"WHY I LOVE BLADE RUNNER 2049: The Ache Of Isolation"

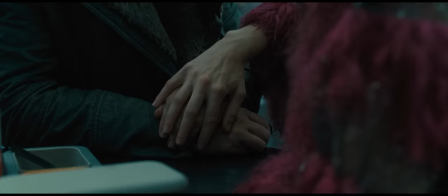8:22 Touch is a sense for things, not people.
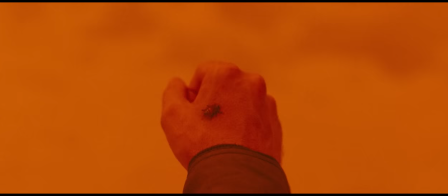8:26 A forsaken flower, a singular tree, a hidden trinket, a lonesome bee.
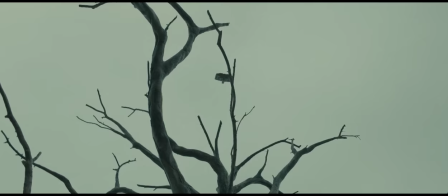8:33 Bees? Beads. Beads?
A new shot asks for new attention,
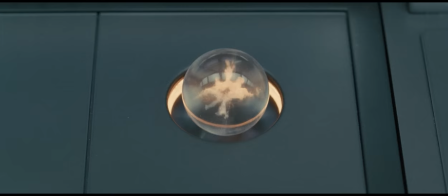8:39 and it's only ever invited to a singular site, an object, or a hand, or a face.
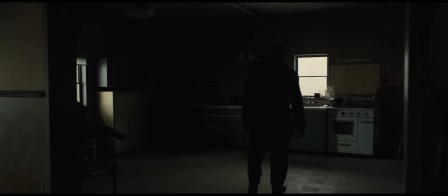8:46 A single composition does not serve two functions, at least after the Old West opener.
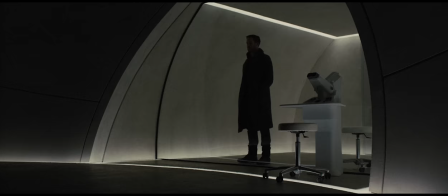8:53 That's why Roger and Denis employ centre framing, silhouette, barren backdrops, and big sets.
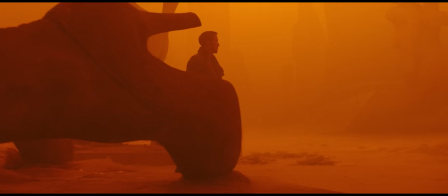9:01 That gives you contrast between character and environment,
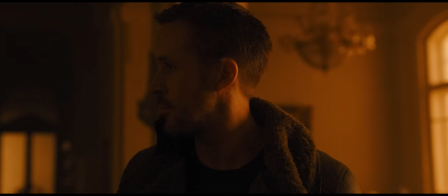9:05 and it keeps the scenery supplementary to the man in the middle.
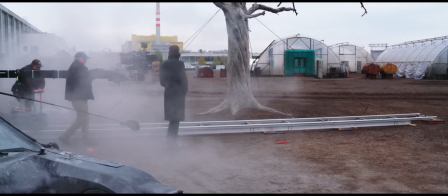9:11 The surroundings are sincere, truthful,
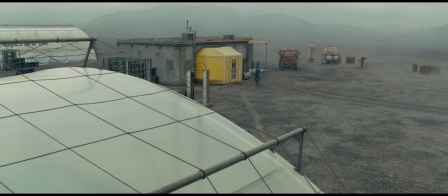9:14 because they're almost entirely built for real and so our characters feel real within them,
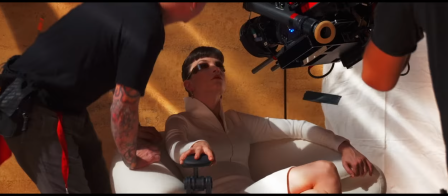9:20 but the light and costuming and styling interact in such a way
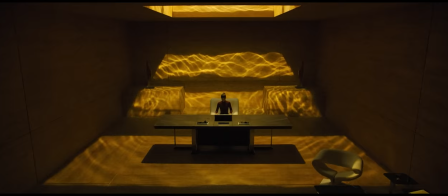9:25 that our human-ish figures are never blended into the background. It's just them standing solitary in a vast open area,
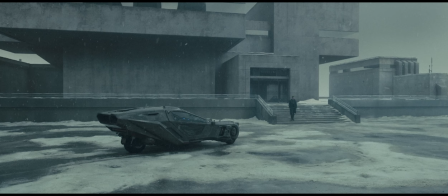9:35 detached by design from all that's around them entirely alone in an empty frame.
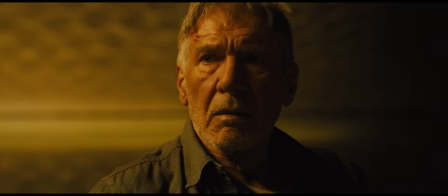9:43 And I think that emptiness or that negative space to the sides allows the actors to fill the frame with feeling.
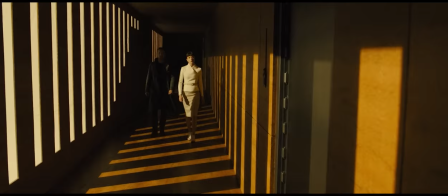9:52 Yeah, 2049 is often sold as sterile,
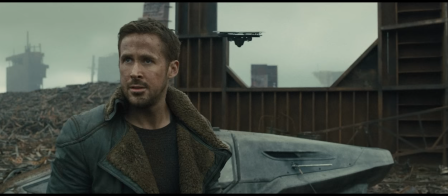9:55 stringent and emotionally vacant but boy oh boy do I not think so.
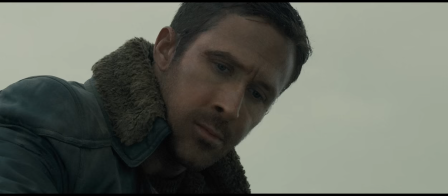10:01 I'm running that stance all the way back in the other direction because despair,
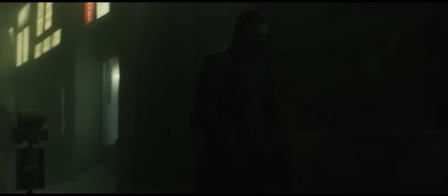10:07 depression and deep existential sadness are in fact emotions,
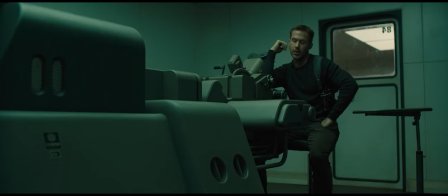10:13 perhaps the most complicated we have to deal with.
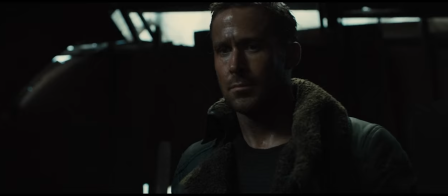10:17 And just because Blade Runner is controlled in their presentation, reserved in their release,
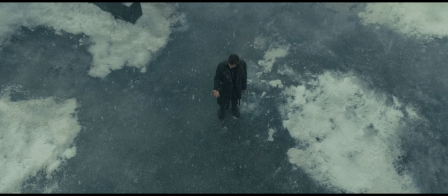10:23 doesn't mean I don't feel every ounce of magnitude with which it investigates the ache of isolation.
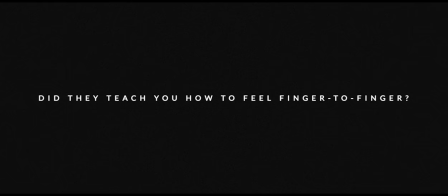10:36 What's it like to hold the hand of someone you love? Interlinked. Interlinked. Do they teach you how to feel? Finger to finger? Interlinked. Interlinked. Do you long for having your heart interlinked? Interlinked. Interlinked.
If the lonely frames of 2049 are to be filled with my own feeling,
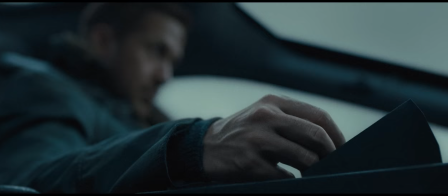10:50 then officer KD6-3.7 is the conduit, the activation code for the film's mode of expression.
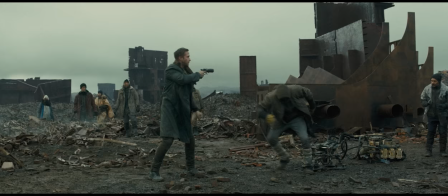10:58 Constant K. Calm, collected, and under control.
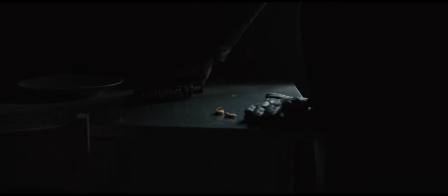11:03 Literally, he's a replicant, a man-made man made for killing his own kind,
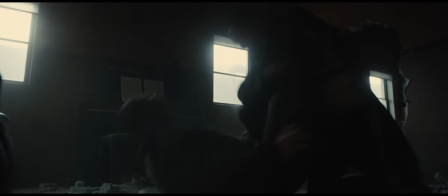11:09 for retiring the disobedient and discontinued. And he's good at it, I guess.
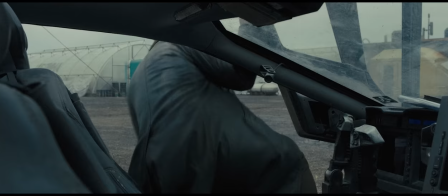11:15 Efficient and compliant, a slave of the state, so subservient,
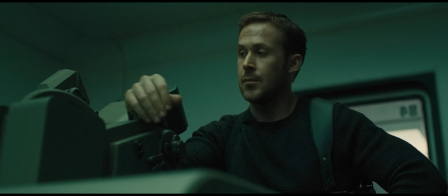11:19 it appears he's simply turning up for a hard day's work as if driven by a sense of duty, not programmed obligation.
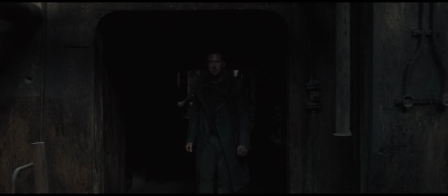11:27 And yet, he's no robot, he's no simple machine.
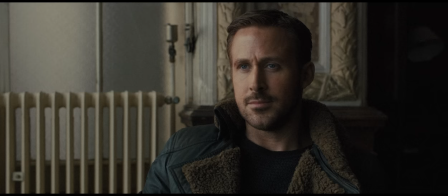11:31 No, there's a texture there, there's a dry humour, a gentle aura, a soft-spoken kindness,
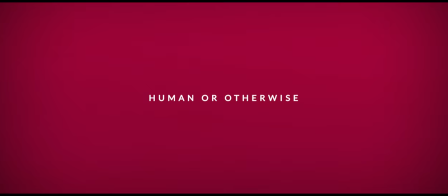11:39 and a feeling, somehow, of discontent, because, human or otherwise,
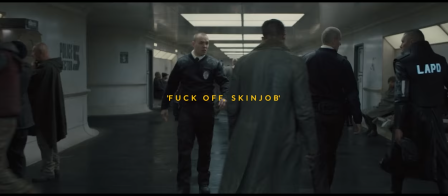11:45 Kay's life fucking sucks.
Fuck off, skin job.
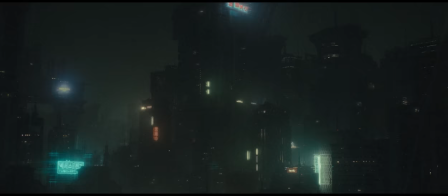11:49 Not only is he a second-class citizen among second-class citizens on a second-class world,
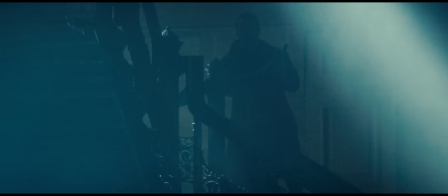11:55 but his factory-issued purpose is to execute his own people.
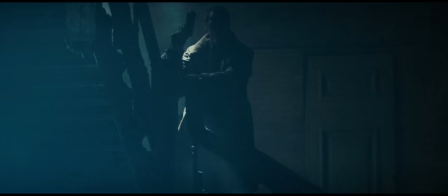12:00 It was one thing for Blade Runners to be human beings retiring replicants,
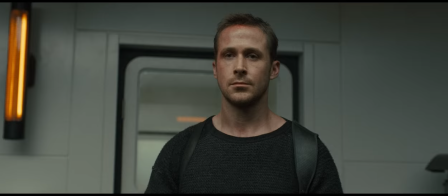12:04 but replicants retiring replicants is a whole nother ethical ballpark, one which doesn't rest comfortably on Kay's conscience.
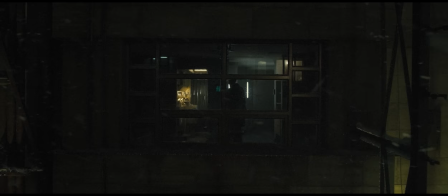12:13 Because there is a conscience in there. Kay doesn't go home and deactivate until Judy calls.
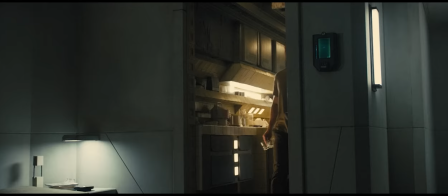12:19 He doesn't power down. No, this is the only authentic part of his day, because he gets to share it with someone he loves.